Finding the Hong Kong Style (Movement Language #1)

I used to say action and then roll the camera.
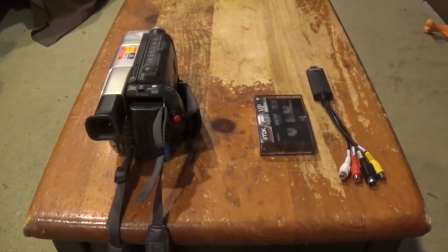But all that my generation, the millennial generation, needed was a cheap camcorder, a copy of Adobe Premiere, and a USB capture device to make our films. It was the beginning of a beautiful time. We were all inspired by the Hong Kong style.
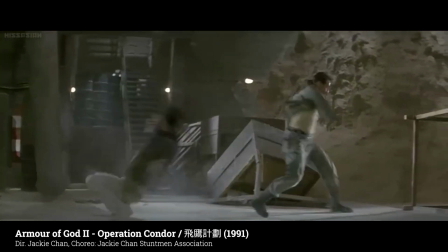But again, what exactly was this Hong Kong style? That was always up for debate on the forum.
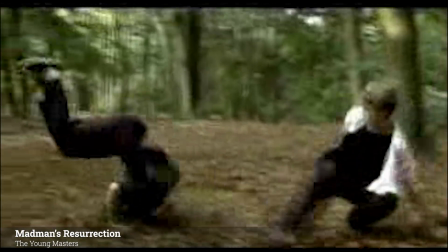The young masters took the Shaw Brothers style with long, unbroken takes and intricate choreography, and they made their own version of it.
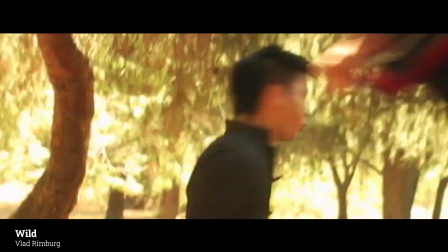Vlad Rimburg and Manzanares combined Sammo Hung's techniques with a Korean flavor to make a unique action style.
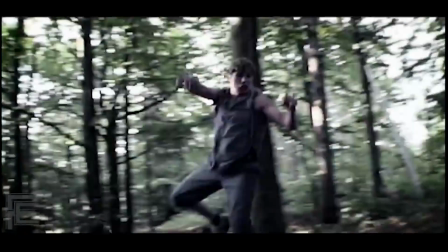Ulrich in Germany took cues from wuxia and made his own action style. Jay Huerto mixed Sentai with Hong Kong action and made his.
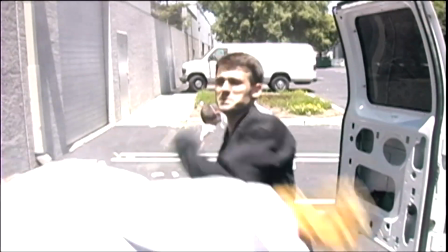And the Stunt People, we did a sort of blend of Jackie Chan and Sammo Hung. When you watch Hong Kong cinema, the way heroes and villains interact, they know how to dance with one another. We admired it so much, we wanted to replicate it. And we kept practicing until we got good.
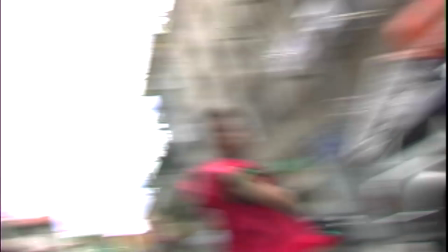Whatever the particulars, we all agreed that the Hong Kong style had 2 requirements.
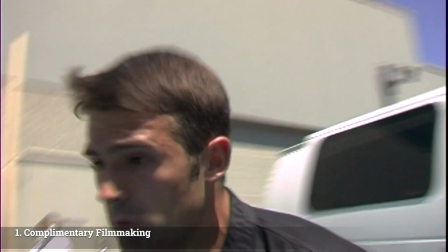First, the filmmaking had to complement the action, and second, the movements had to be aesthetic.
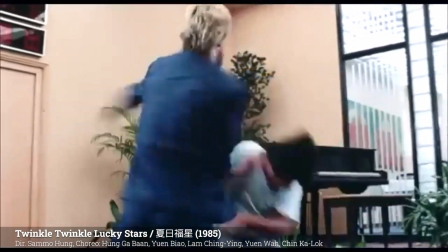Now, in order to actually fulfill these requirements, as performers,
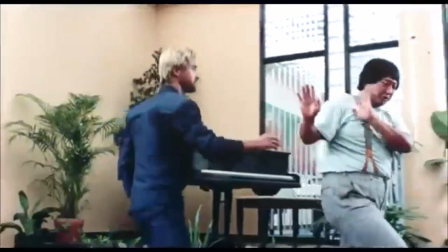we have to cooperate with both the production team and with each other to make the most aesthetically pleasing action that we can.
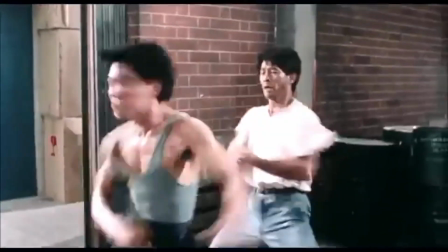This sometimes requires performing long sequences, again for aesthetic effect, with no discernible errors.
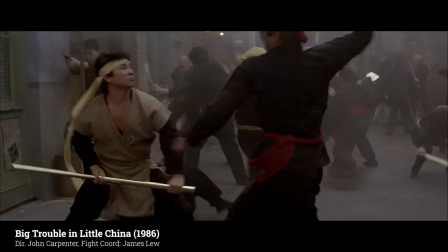This is not an easy movement style. Compare this with the action in something like Big Trouble in Little China,
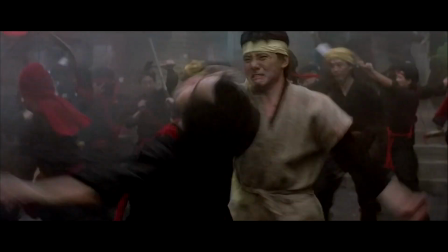and we can see that the American style movements don't have the same speed and timing, and there's less emphasis on the shapes. They
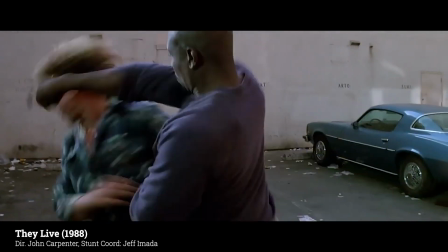Live has a classic fight, but it also doesn't feature the shapes that characterize the Hong Kong style.
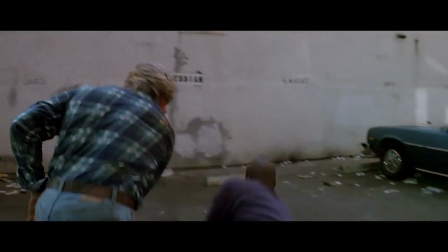And don't worry, I'm not dunking on American action, I'm going to give it its full due in a later episode.
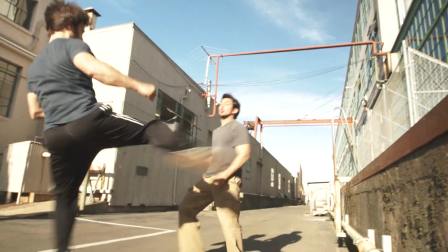And so, when performing the Hong Kong style of movement as a performer, you have an incentive to do each movement as a sort of setup to the next movement in the string of movements.
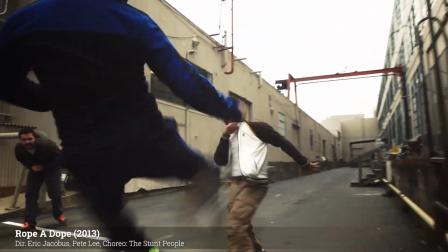Attacks are naturally sharp, moving quickly into the next movement.
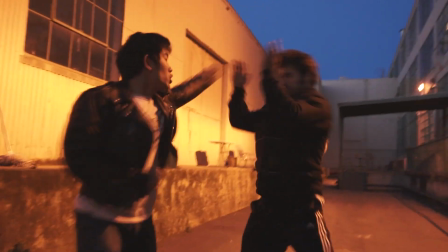If the attack is intended to be blocked, the attack is thrown as if it will be blocked, generating a nice shape.
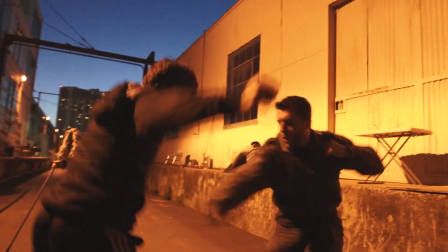If the defender doesn't block, the attacker will swing as if he were planning on being blocked.
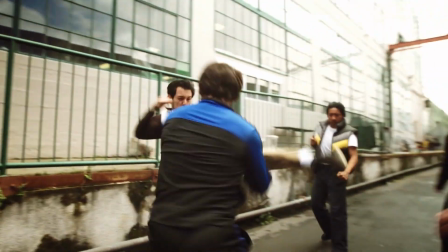So the intent isn't actually to strike the target, instead it's to strike the block. All of this, again, in the interest of making the most aesthetically pleasing movement possible.
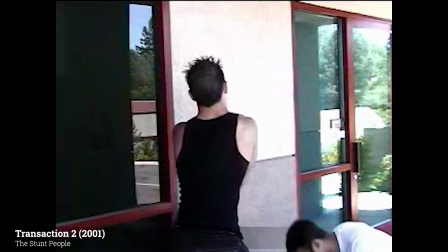When first performing the Hong Kong style, it can be really difficult to get through a sequence of just 8 moves without making a mistake.
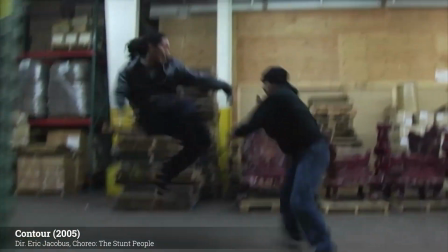In my first year, 8 moves was usually where we tapped out. But after some practice, you can do many more moves in a single take pretty easily.
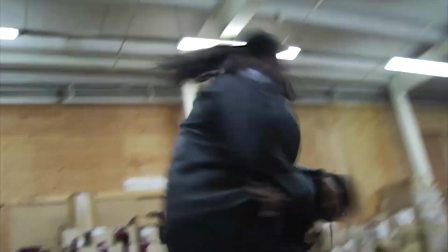Now when you do this, you kind of go into autopilot, thinking 4 or 5 moves into the future, and sometimes this causes you to telegraph your next move, or your opponent's move.
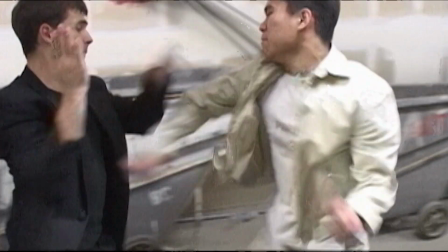As happens here when I raise my hand up to block an attack that Andy hasn't even thrown yet. Or sometimes you might react to something that you expect to come but never actually does.
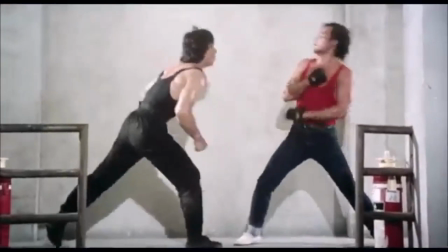Just like Jackie Chan here does. So even the best Hong Kong performers would make this mistake.
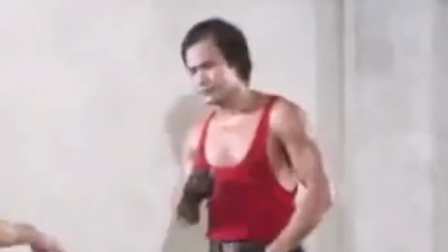By the way, look at how disappointed Dick Wei is in himself. Look at his face. You gotta wonder how much pressure there was on set in Hong Kong films.
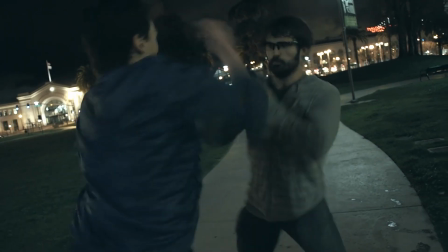With more practice, you start to shape your movements, adding power and intent, and even putting in some filmmaking techniques that best complement the movement.
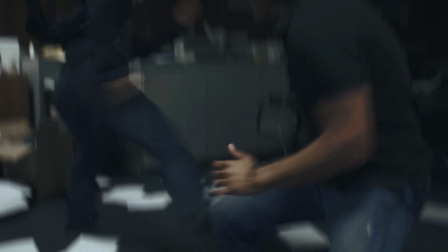And this is how you sharpen the Hong Kong style technique, improve your ability to perform long,
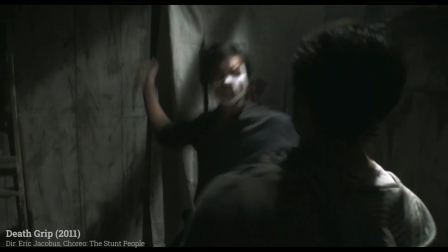complex sequences quickly and powerfully without telegraphing, hitting nice lines, and shooting them with the most compatible filmmaking methods.
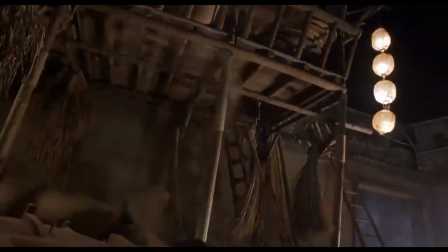There is one more element of the Hong Kong movement style to cover, which is undercranking, which is where you film at 20 or 22 frames per second,
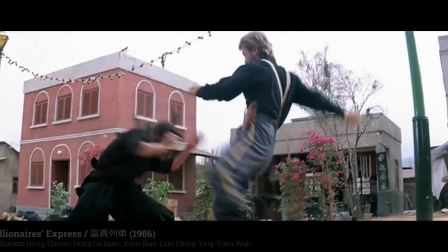which when played back at 24 frames per second gives a speed increase of 8 to 16%.
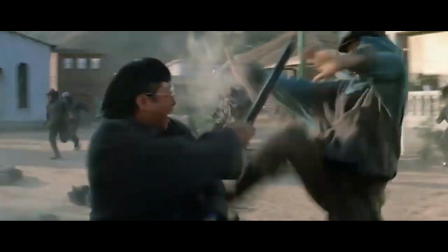That might not seem like a lot, but the effect is significant. Even Jackie Chan used undercranking to speed up his movements.
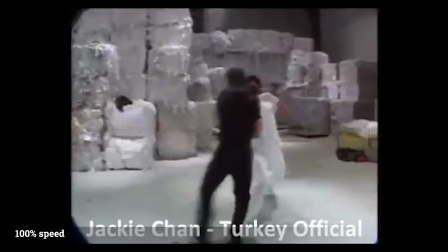His action in Gorgeous looks fast, but behind the scenes he's actually moving a little bit slower. And you have to speed up the behind the scenes video footage about 12.5% to match the film footage.
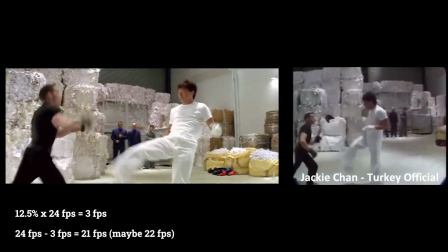12.5% of 24 frames per second is a 3-frame difference, so Jackie might have shot this scene at 21 or 22 frames per second.
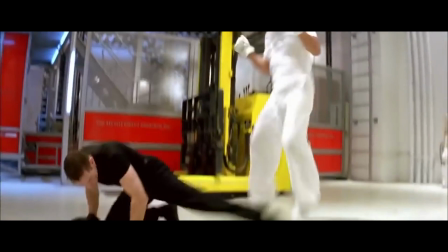So, love it or hate it, undercranking allows you to really accentuate the shapes, creating a highly aesthetic, collaborative, visual language.
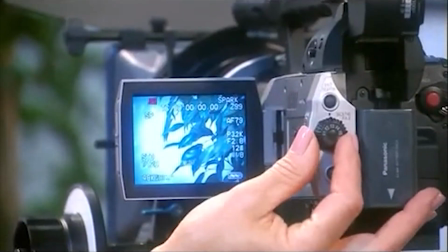For us, we were technologically prohibited from speeding up our footage since prosumer cameras couldn't undercrank back then,
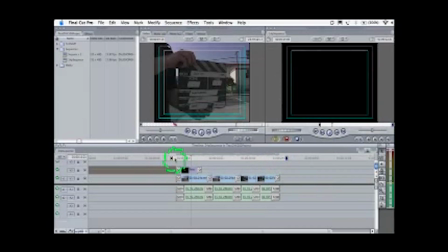and they dropped frames on a 24p timeline when the footage was sped up in post.
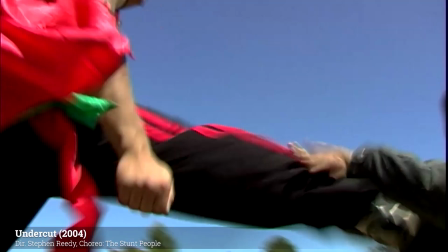But most of us chose not to speed up our action for a different reason. We wanted to make authentically fast movement.
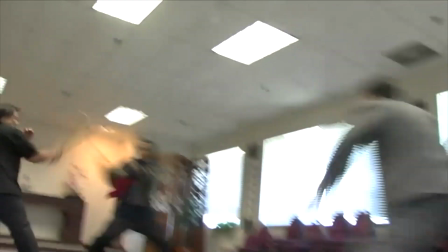And yet we were so influenced by the Hong Kong rhythm that we tended to go at the same fever-pitch speed, all without speeding up the footage.
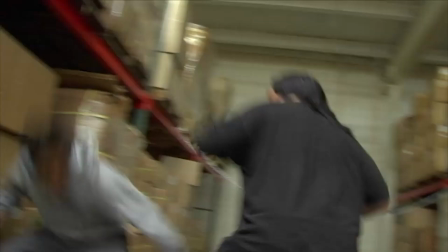Kinda crazy. But this aggressive drive for high-speed action naturally resulted in a higher level of momentum,
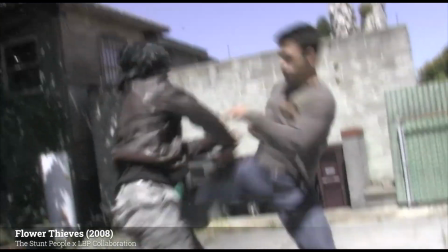which almost made it less Hong Kong and more, well, maybe that was the indie action movement language.
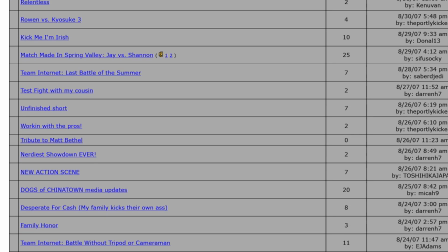Everyone would post their latest fight scenes on the forum, get brutal feedback, give brutal feedback in return, and then go and try it again.
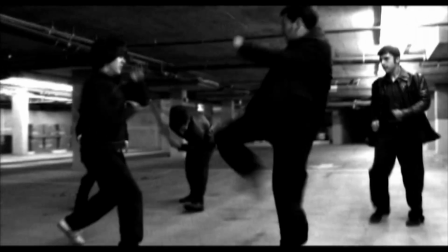And then we would collaborate with other teams. LBP came and worked with us. We would go and collaborate with Vlad.
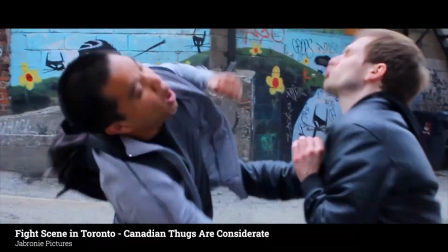Vlad would collaborate with members of Zero Gravity. And guys like Jay Huerto and Andy Long traveled all over the world collaborating with everybody.
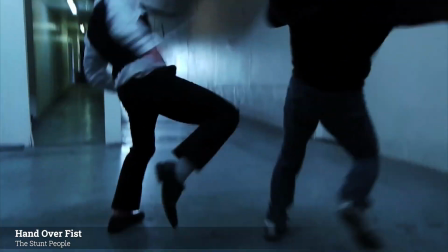Whenever we met, we would always use this cooperative method of fighting, which felt like we were speaking a sort of shared universal language.
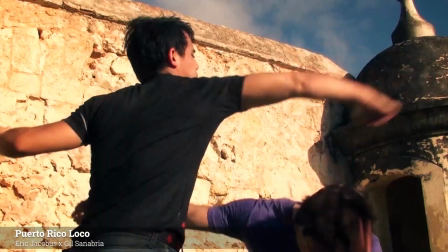Not a language like Cantonese or Mandarin or English, but a movement language.
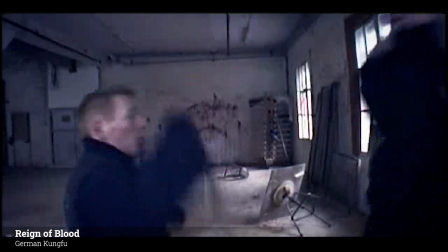In the end, in this indie action movement, you weren't judged simply based on your skills.
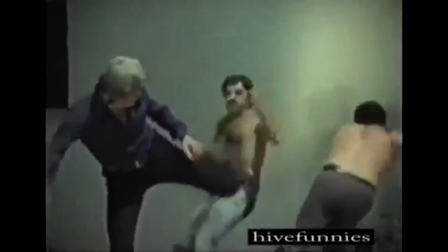You were judged on how well you collaborated. So a flashy kicker who just wanted to showboat would find himself lower on the totem pole
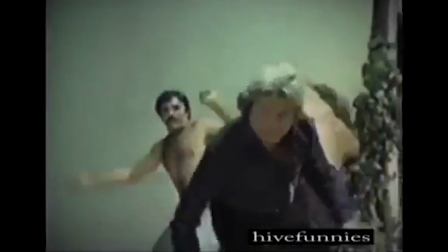than a collaborative stunt performer with good reactions who could make the opponent look good as well.
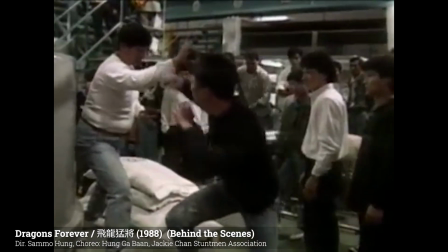And while we might have adopted this collaborative spirit just watching Sammo and Jackie Chan working behind the scenes,
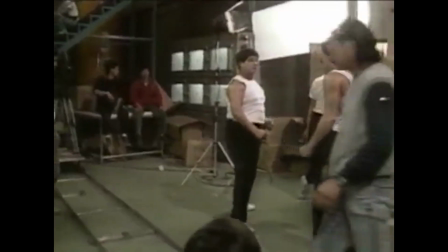I suspect that this universal language was a natural expression of the long sequences that
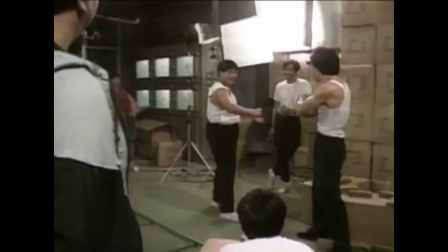required mutual coordination between performers and also between performer and production.
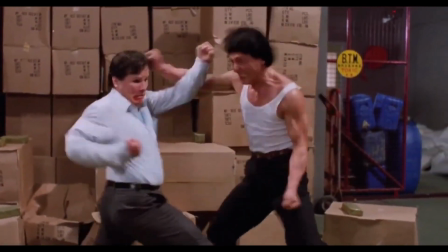No, I would go and find these guys on the forums. I was like, hey man, like I love your stuff.
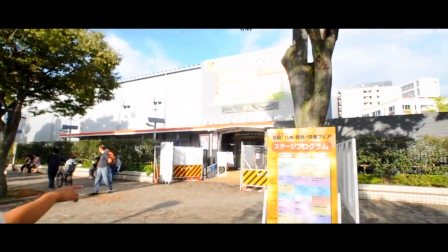Yeah, I want to collaborate. And then when I get there, I was like, oh my God, why do we have the same language? We're all big fans of the Hong Kong style, so we kind of default to that.
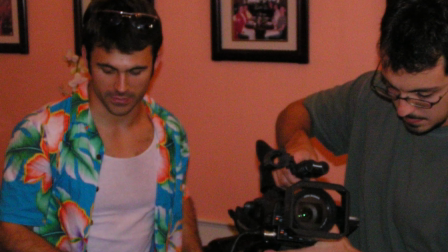Now, I will admit that during this time I became kind of a snooty Hong Kong film nut.
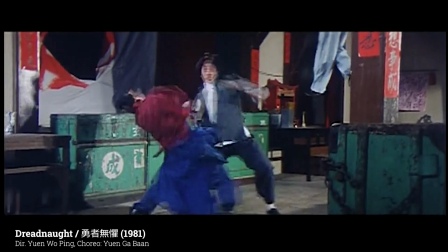I only wanted my action clean and crisp, and all of my favorite childhood action films suddenly seemed a lot less impressive.
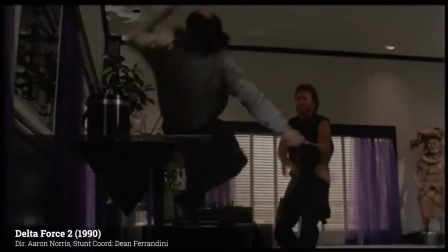They were fine and all, but they were too slow. They were too simple, or too sloppy.
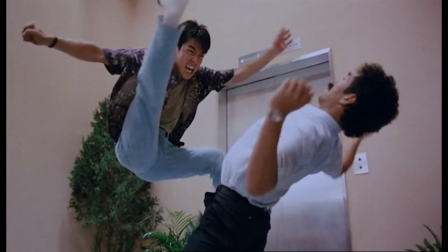None of it could compare to Hong Kong martial arts cinema. I was a purist through and through, and I think a lot of us were, and we had good reason to be Hong Kong purists.
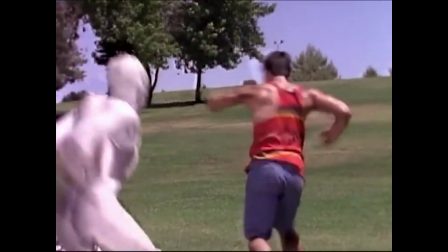The early and mid-90s had very Hong Kong style action in shows like the Power Rangers and films like Ninja Turtles and Desperado.
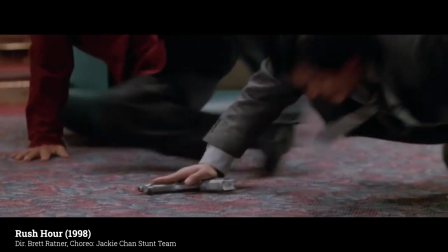In the late 90s, spillover of Hong Kong cinema into the mainstream, bringing Jackie Chan, Sammo Hung,
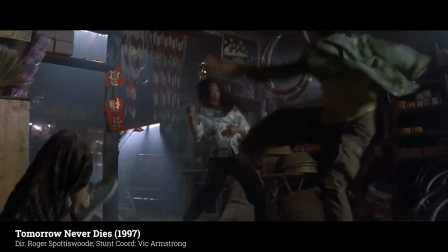John Woo, Michelle Yeoh, it seemed to be clear evidence that the Hong Kong style, with its emphasis on shapes and crazy wire work,
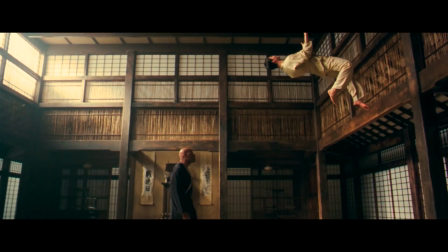would dominate in the States. So I got out of the Army and I moved to LA.
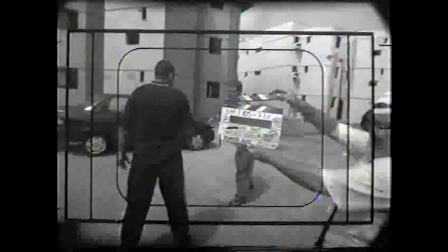I fell in with a really good crowd of people that also had this affinity for Hong Kong action. I mean, listen, we owe a lot more than people give credit to what they were doing in the 80s. Chinese cinema is some of the most beautiful stuff that's ever recorded when you watch it. So Hollywood's like, hey, we want some of that. I remember participating in Batman and Robin. And in the third one, if you remember, he did an homage to the laundry scene where he's doing the laundry, doing Kung Fu.
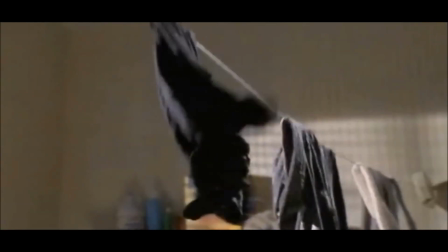That was taken from a Chinese film. The point is, they were already taking from the East the way the East took from the West,
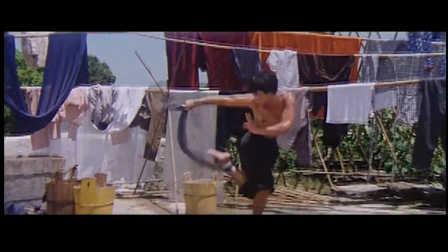and we were borrowing back from the art that they stayed true to. And that's the era that I came up in. Doing Batman, they kept saying, we want to be more like Hong Kong. And I go, what does that mean?
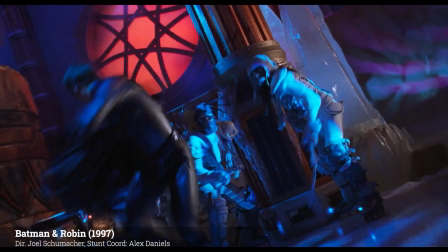I go, okay, you want Robin to be a martial artist? Okay, cool. We can kick some butt. And I participated in Blade right after Batman and Robin.
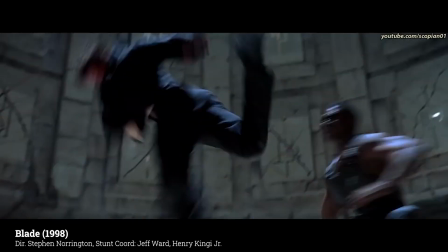I double frost in there. We were just borrowing, literally stealing. Like, we want to do that. And we did it, and we stole it. And the movie worked. Martial law, again, another sort of trend-setting
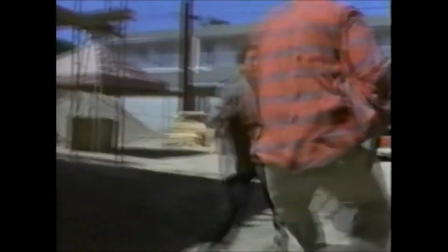notch in the progress of how, Hong Kong comes into Hollywood. The team is broken up between three guys choreographing and coordinating at the same time.
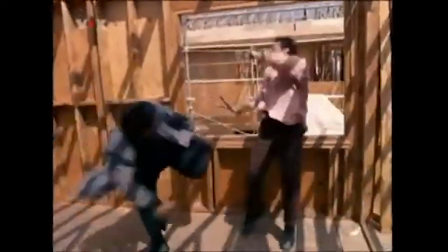So we're literally getting the hands-on, real deal of Hong Kong madness, and it's just about creating the action.
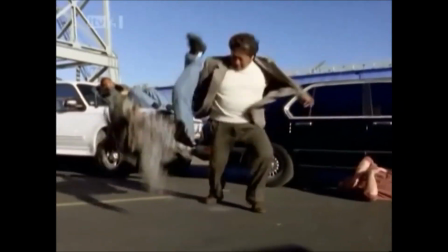A lot of the American stunt guys were now able to do Hong Kong style stuff.